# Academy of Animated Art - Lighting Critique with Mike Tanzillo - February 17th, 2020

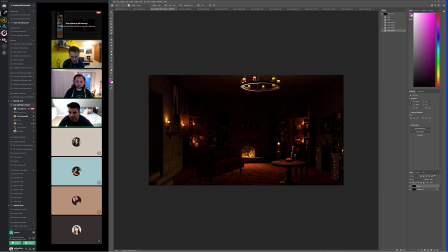(4:13)
In terms of the candle light themselves, I love like how you've got this subsurface going on here on the candle, and it's like creating this glow down here. I think that looks really nice. The hot spot, the fade off looks good. I'm just wondering, and after we kind of build this, let's take a look at the reference, see if there's anything here.
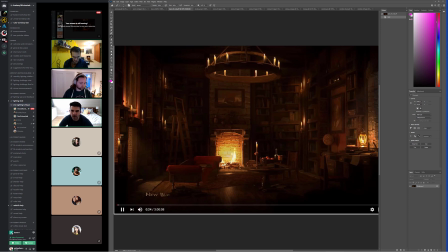(4:32)
I want to like create a little bit more,
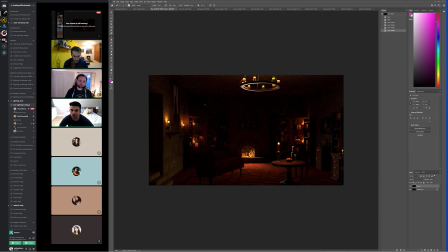(4:38)
like we can push the interaction of these candles into the space a little bit more, like maybe just like a subtle rim on this, or just like kind of hitting up some of these highlights with some warm, like even if it's not like totally true that they would stretch that far, it would be nice if they influenced the room a little more. And then yeah, that was my big question, because they're candles,
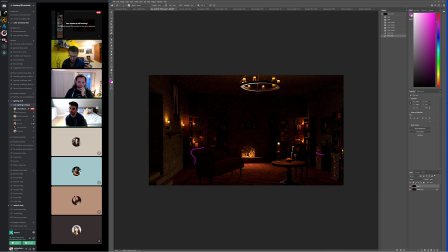(4:57)
especially when there's a bigger light source, it doesn't affect as much. Yeah, for sure. So think about this. Yeah, I think that they are like if there was character, if this was like a party in this setting and there were like 5 characters in here,
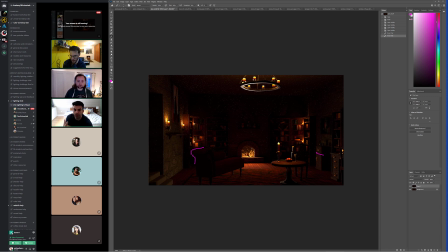(5:15)
I think it'd be really important to like make sure that we're focusing in on the characters. But without that, with just the environment, the candles are our main interest point, right?
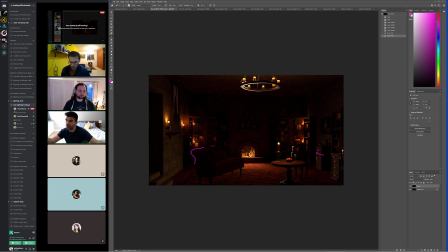(5:24)
So having them and pushing them and their influence further into the room, I think is important in order to get that, to make sure that we're feeling them and getting that entirely. In terms of the fire in the fireplace,
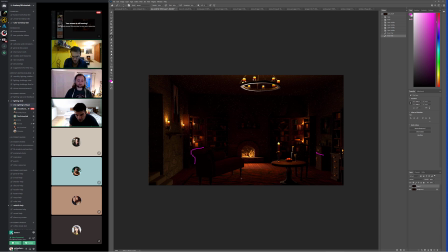(5:40)
and this is really hard, but it looks like it's kind of everywhere in the fireplace. And it's more about it being like just on these like probably logs here in the middle,
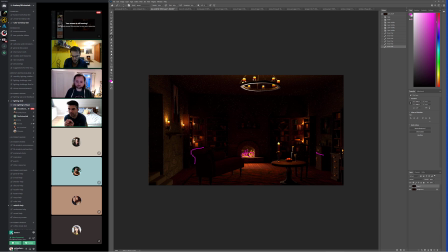(5:51)
and keeping it kind of centralized there, and then like really making that core like because the fire has like a core heat source, which is like the middle of the logs that glows, and then it kind of fades out from there.
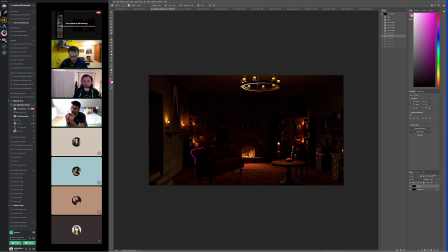(6:05)
Where here it's a little bit darker in the middle, so try and really get that that central core value and like having that fade off. But yeah, do you guys, anybody else have any insight, anything they want to add?
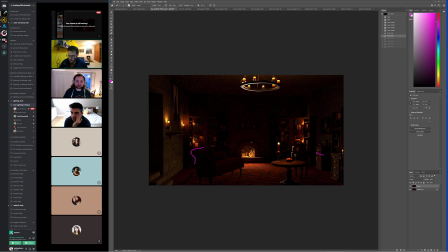(6:20)
I think based on the reference, there's like some moonlight coming in from the right hand side,
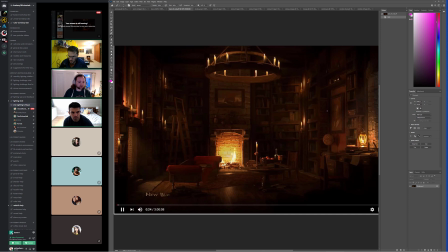(6:27)
and then there's light coming from that left hand side as well. Light from the hallway. Yeah, and in your first one without the additional lighting, it's actually a wider shot where you can see the window.
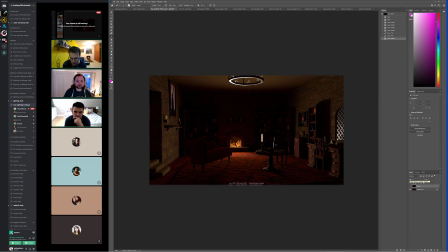(6:43)
And so it might be interesting to use both that hallway and the window to give some of that moonlight if your goal is to match the reference as much as possible. Yeah. Cool. Yeah, I can do that.
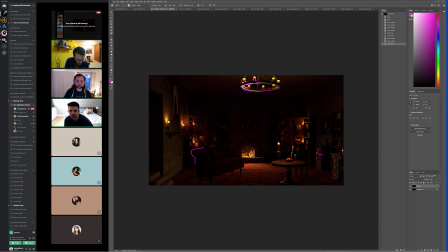(6:59)
And then for things like the highlight underneath the chandelier, just make sure that all the light sources are kind of, because I can kind of see it here, those are pretty neutral, and it'd be nice to kind of make sure reiterate that warmth of the candlelight kind of bouncing around would be really
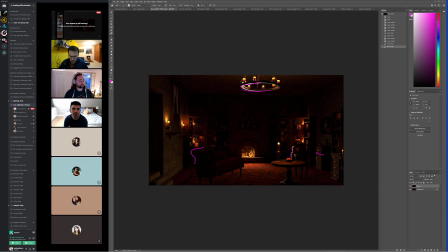(7:15)
good. Cool. Great. All right. So next up, we've got Kat here, so we'll go ahead and jump over into hers.
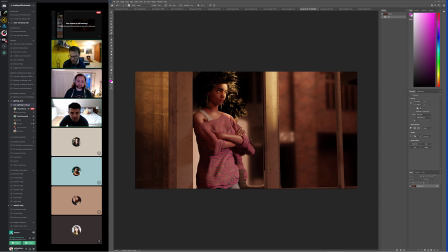(7:26)
So Kat, tell me about what the updates that you made from yesterday, if you can. Yep. There we go. Just really quick. So what I did for the one from yesterday was I changed the temperature of the one light,
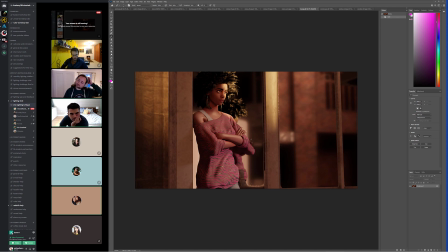(7:45)
the fill light, so it would make it more blue, because one of the people was saying that it would look better a little cooler because that was more accurate to the reference. And then I figured out how to make the specular work, so she's got some reflections on her skin.
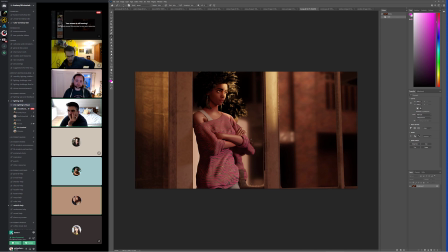(8:02)
And then I actually added a little bit more light onto the rim side of her face to try to pop that side a bit more. And that was it. And then the other one, the darker one, I did what you were talking about with the white reflective window.
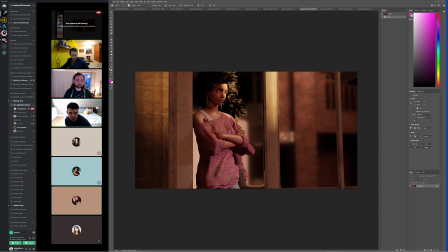(8:21)
I kind of darkened it up a little bit.